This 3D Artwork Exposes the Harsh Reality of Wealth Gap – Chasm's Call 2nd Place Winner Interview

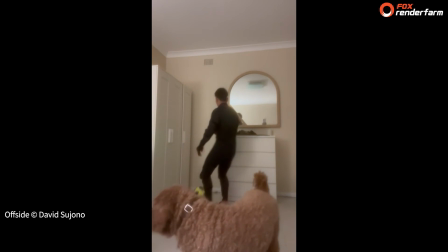(4:17)
I'd imagine the kids kind of scooped that out with their hands, so just bringing a nice,
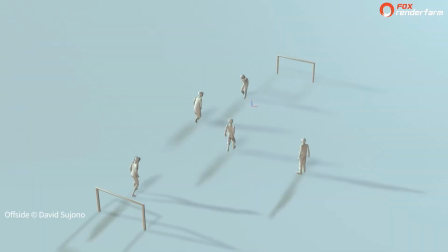(4:24)
very tangible touch to the environment. So that's most of the scene.
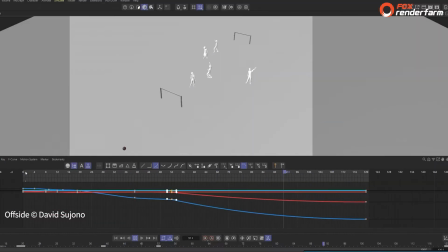(4:29)
And then in terms of the lighting, I've got a HDRI for the whole scene, and then the spotlight here for the sun.
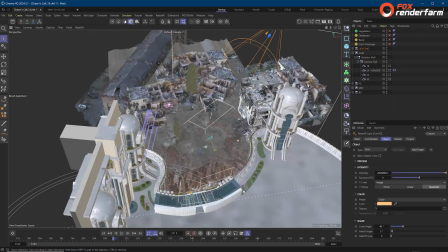(4:37)
Couple lights just highlighting a few areas that are important.
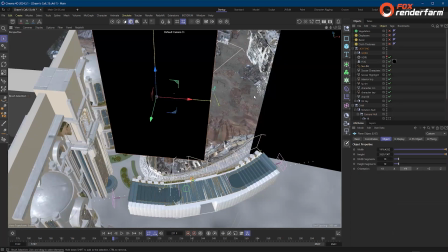(4:40)
And then I've hidden from camera view, but you've got some gobos so that they block the light so that it's focused on the character.
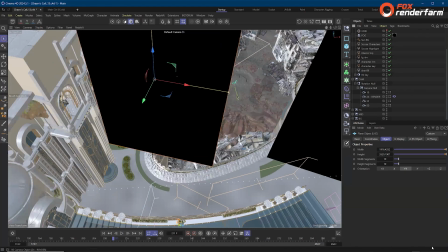(4:47)
That's the scene. And then in terms of animation, I'm using Reallusion's iClone.
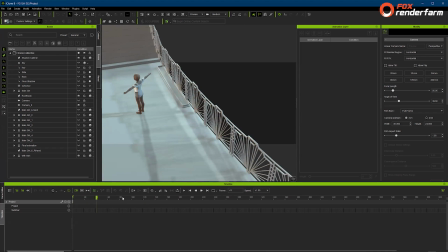(4:53)
I use my Rococo SmartSuite Pro 2 to record this bit of motion capture.
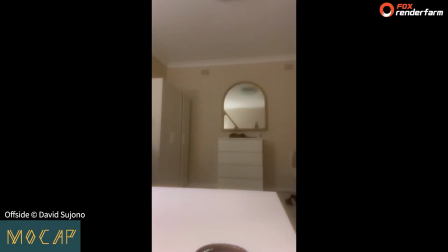(4:58)
You can see I've actually got lots of different iterations. So this is the raw motion capture that I recorded.
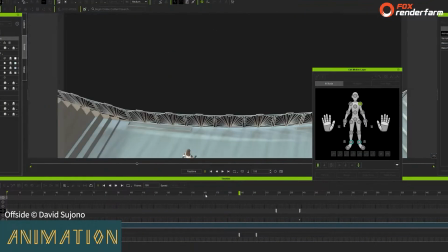(5:06)
So you'll see what happens. So she looks, and then in real life, I did a head turn, but then yeah,
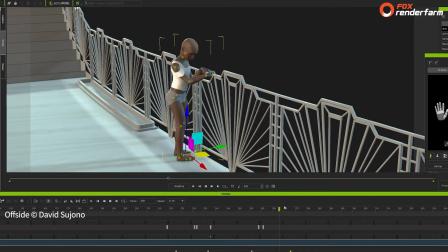(5:13)
after bringing it into the scene, I realized that it was too much happening in 5 seconds.
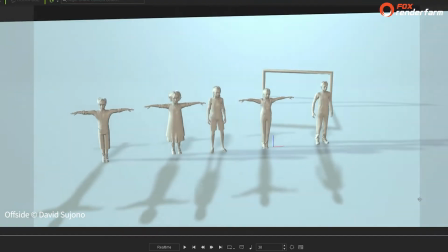(5:17)
So then after a lot of tweaking, this is the final animation I ended up with.
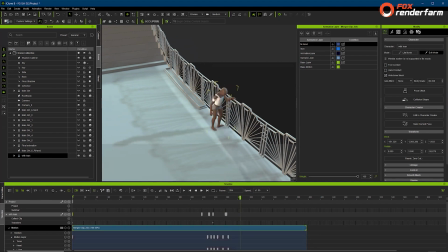(5:22)
So she leans and then head down. And so it's really cool because in iClone you have something called the edit motion layer.
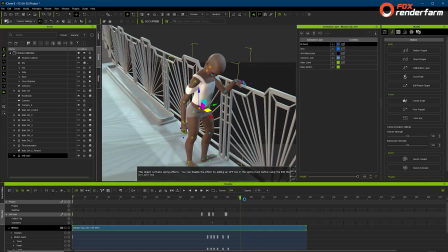(5:28)
And then this allows you to basically move parts of the IK rig on top of your motion capture so you can actually adjust it. So I got rid of the head turn and then I animated the torso to pop up like that,
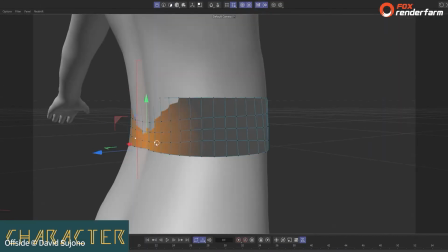(5:41)
so she has that bit of a lead. That character was created using Character Creator 4,
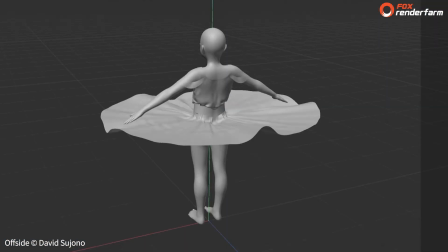(5:46)
and then all of the clothing was made in Cinema 4D, so hand modeled.
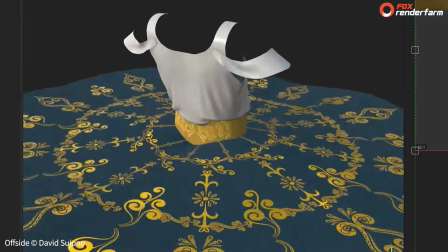(5:50)
You can see that it's fully simulated. That dress flows really nicely, and then for these, I'm controlling the strength of the cloth using a vertex map,
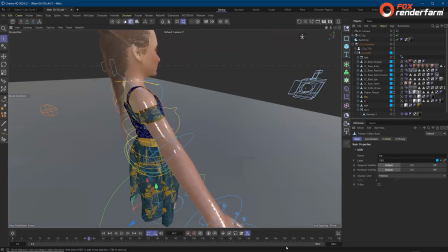(5:59)
and then I textured everything in Substance Painter. I then use After Effects for compositing the final render,
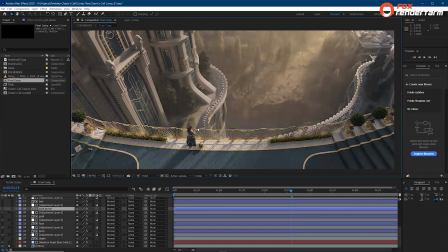(6:06)
and you can see that this is my straight out of Cinema 4D render, so I've already got the volumetrics baked in.
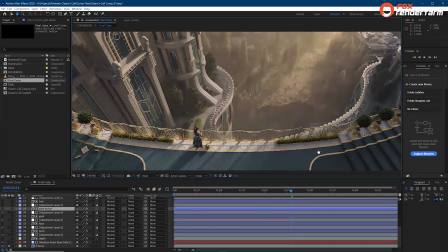(6:14)
I like not having too much in comp because I think I prefer dialing in the final look in 3D. And then I added a little bit of depth down the bottom, it's very subtle, and then lots of adjustment layers.
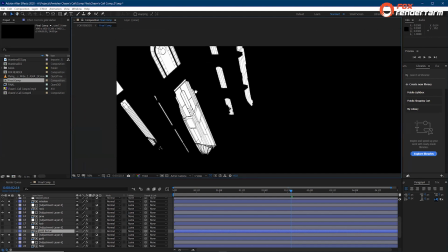(6:27)
For example, I've got black and white mats that I've set up in the renderer, so then I can just use them to control the color of them.
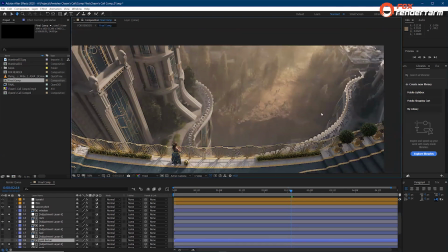(6:36)
So if I just hide that, then you can see I've got an adjustment layer for the pitch to brighten it up, so your eye gets drawn to that.
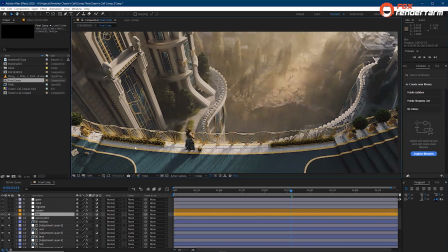(6:44)
I then apply a LUT, which makes it instantly look more filmic, Lumetri color for contrast and gives it pop,
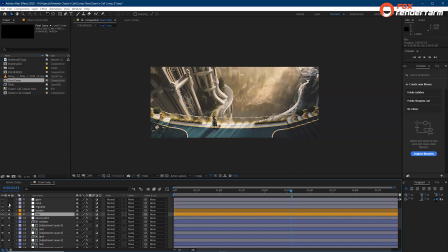(6:50)
and then a vignette to subtly guide your eye towards the center, motion blur, and then a bit of glow.
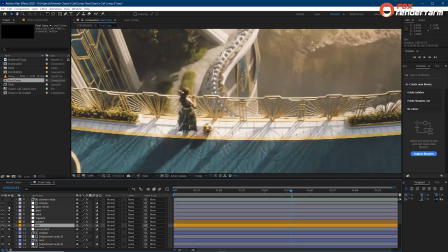(6:57)
It's very subtle, but you can see there, just adding a little bit of bloom, and then a glow on the top right, making it feel really vibrant and natural.
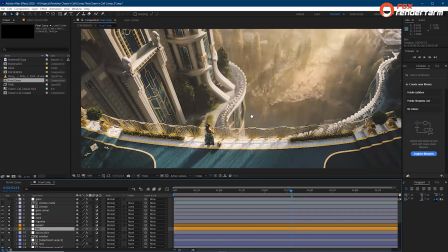(7:05)
Bit of chromatic aberration and grain, and that's pretty much the final result.
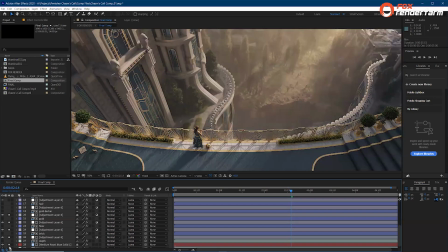(7:09)
So if I just toggle between off and on, you can see not hugely different, but the adjustments made definitely bring it to that next level.
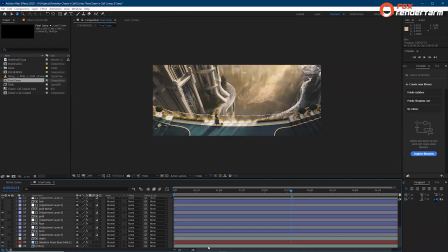(7:18)
So that's pretty much the process that I used, and it was about 200 hours.
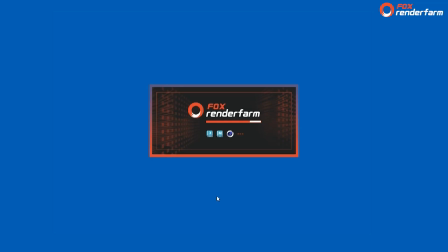(7:28)
I had experience using Fox Renderfarm before, and honestly I can say that they've been my go-to for render farms.
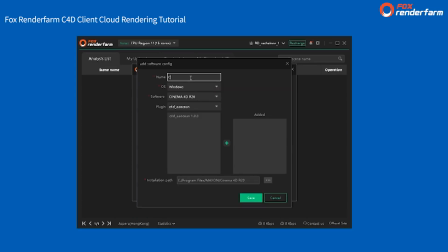(7:35)
I find they're the easiest to use. The interface is great, and I just drag and drop my project file on it. It'll analyze it for any issues, and it'll actually say what's wrong with it as well.
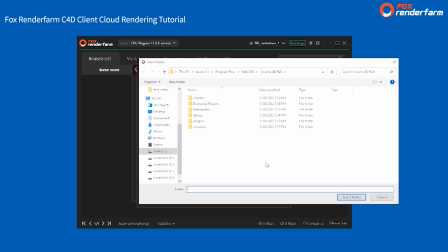(7:45)
If there are any errors, you can fix it before you render.
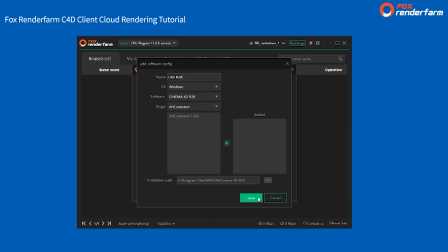(7:48)
It's really cool because it has test frames as well, so you can see what it's going to look like without rendering the whole job. And then if there's any frames that fail as well, you're able to quickly resubmit. And yeah, I find that they're really, really great.